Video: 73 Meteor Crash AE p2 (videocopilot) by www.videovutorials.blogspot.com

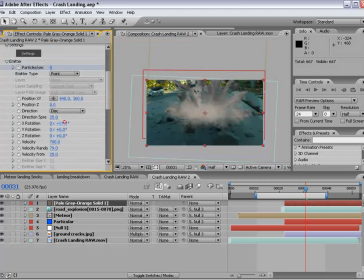[16:32]
And then we can play around again with the rotation so it looks like it's flat. Also, if you turn up the spread, it'll fill the screen a little bit more as well.
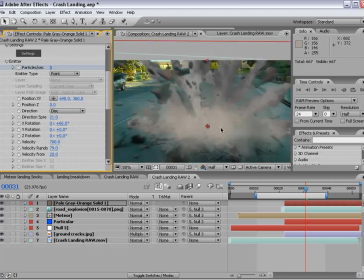[16:42]
So that looks pretty good. We could bring it closer to the camera. And we'll just go to the point where it's sort of on, move that over,
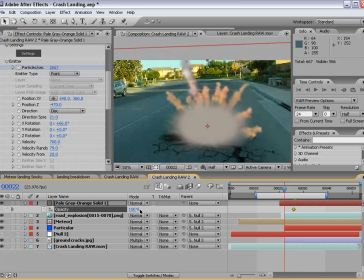[16:53]
and we'll lower the opacity and sort of fade that in so we don't just see a big circular ball,
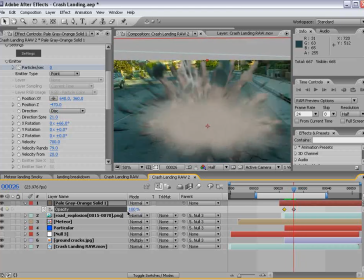[17:01]
but instead more of a dusty-looking effect. We lower the opacity to 80% on the layer,
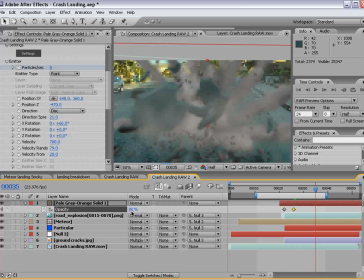[17:08]
and maybe turn it up to 100 over time. We also want to go into the physics, air,
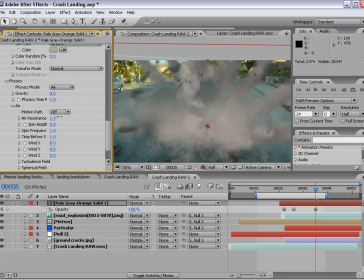[17:18]
turn on air resistance, and that way our smoke will slow down and kind of stay put.
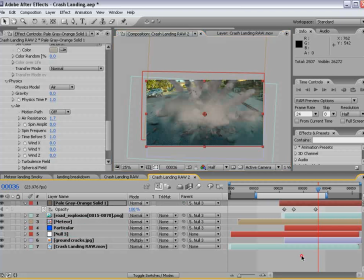[17:25]
And then also we'll link our smoke to our null object and make sure that fades in completely. You
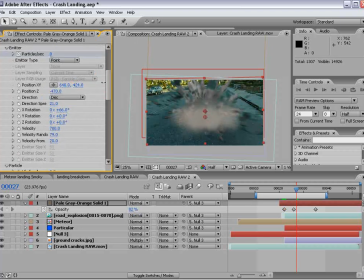[17:41]
can adjust the position of this so it kind of runs along the surface of the ground. And let's do a quick preview.
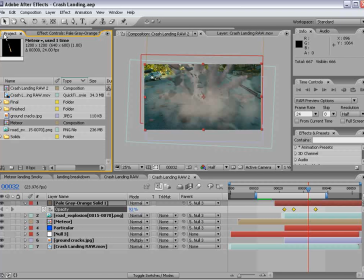[17:58]
Finally, we can add some camera shake. There's a tutorial called Earthquakes in HDR. Great tip on creating some camera shake. We also have a preset in the Presets section on the website.
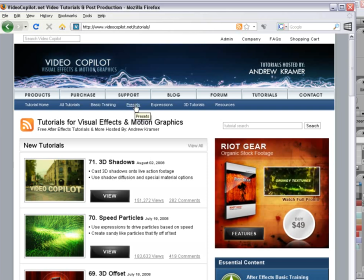[18:11]
So if you're on the Tutorials section, just click on the Presets and there's a cool preset called AfterShake for creating some cool camera shake.
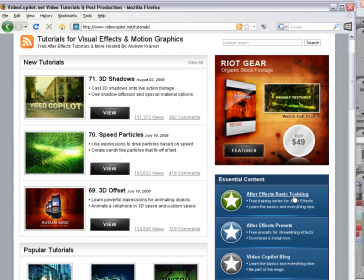[18:18]
And if you're new to After Effects, be sure to check out our After Effects basic training, learn some of the shortcuts and all the little things I do on the keyboard.
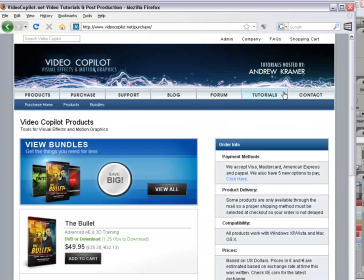[18:26]
And finally, be sure to check out some of our products. You know, we got some cool stuff in there and, you know, it'd be a great way to support the site and we keep making these awesome tutorials.
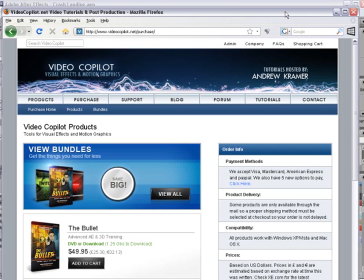[18:37]
You know, I can't wait to get into some of the new subjects that are coming up and it's just a lot of fun.
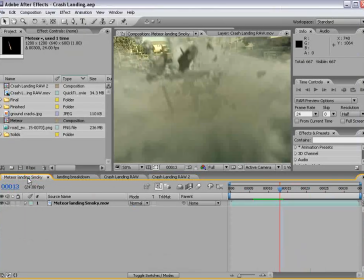[18:42]
Okay, so I hope you guys had a good time. There's other cool things that you can do if you're in a 3D program like Afterburn.
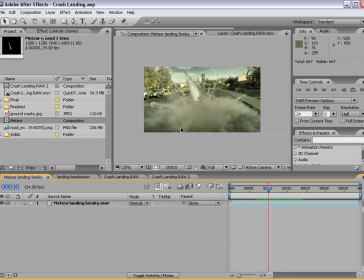[18:50]
Just create a little bit more realistic looking, smoky looking atmosphere. That's one cool thing.
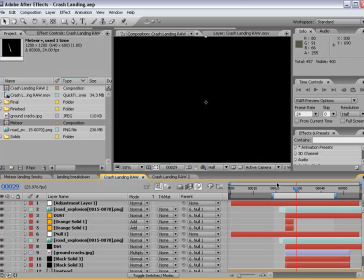[18:58]
You could add sort of a bright glow during the impact to kind of create
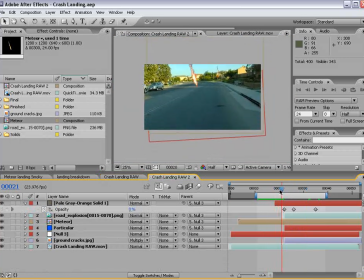[19:02]
another wild looking effect.
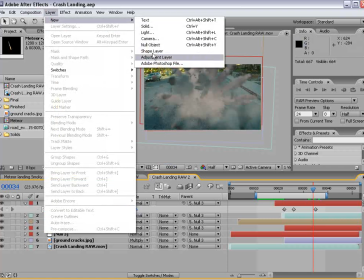[19:08]
And you can add some color correction. We got Film Magic Pro.
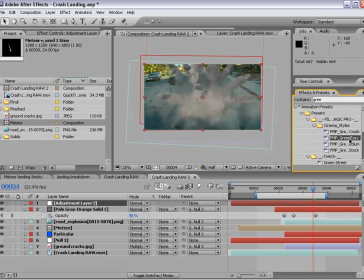[19:13]
I have a preset called Green Easy. Drop that on there.
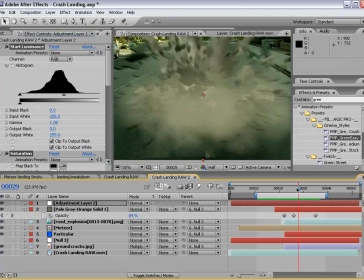[19:19]
And, of course, some camera shake will make this even more exciting.
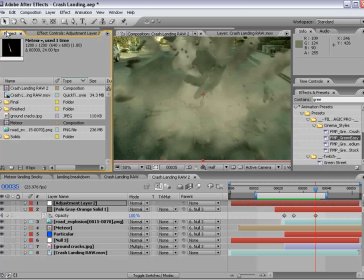[19:24]
Anyway, my name's Andrew Kramer, and I don't really talk like this, but it's just the way you do things. You know, if you were to talk to some of my teachers back in the day, They would not believe that I am on the internet, you know, public speaking about any type of subject.
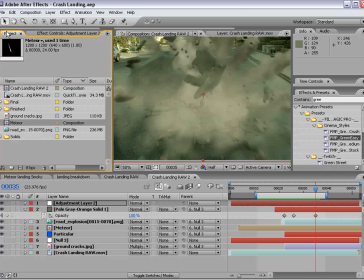[19:42]
They probably would say, oh, Andrew Kramer, he's probably living in a dumpster somewhere. Well, I'm actually living in my car next to a dumpster, but it actually comes in handy. So, despite what, you know, she says, okay, well, I hope you guys enjoyed this. We'll see you next time.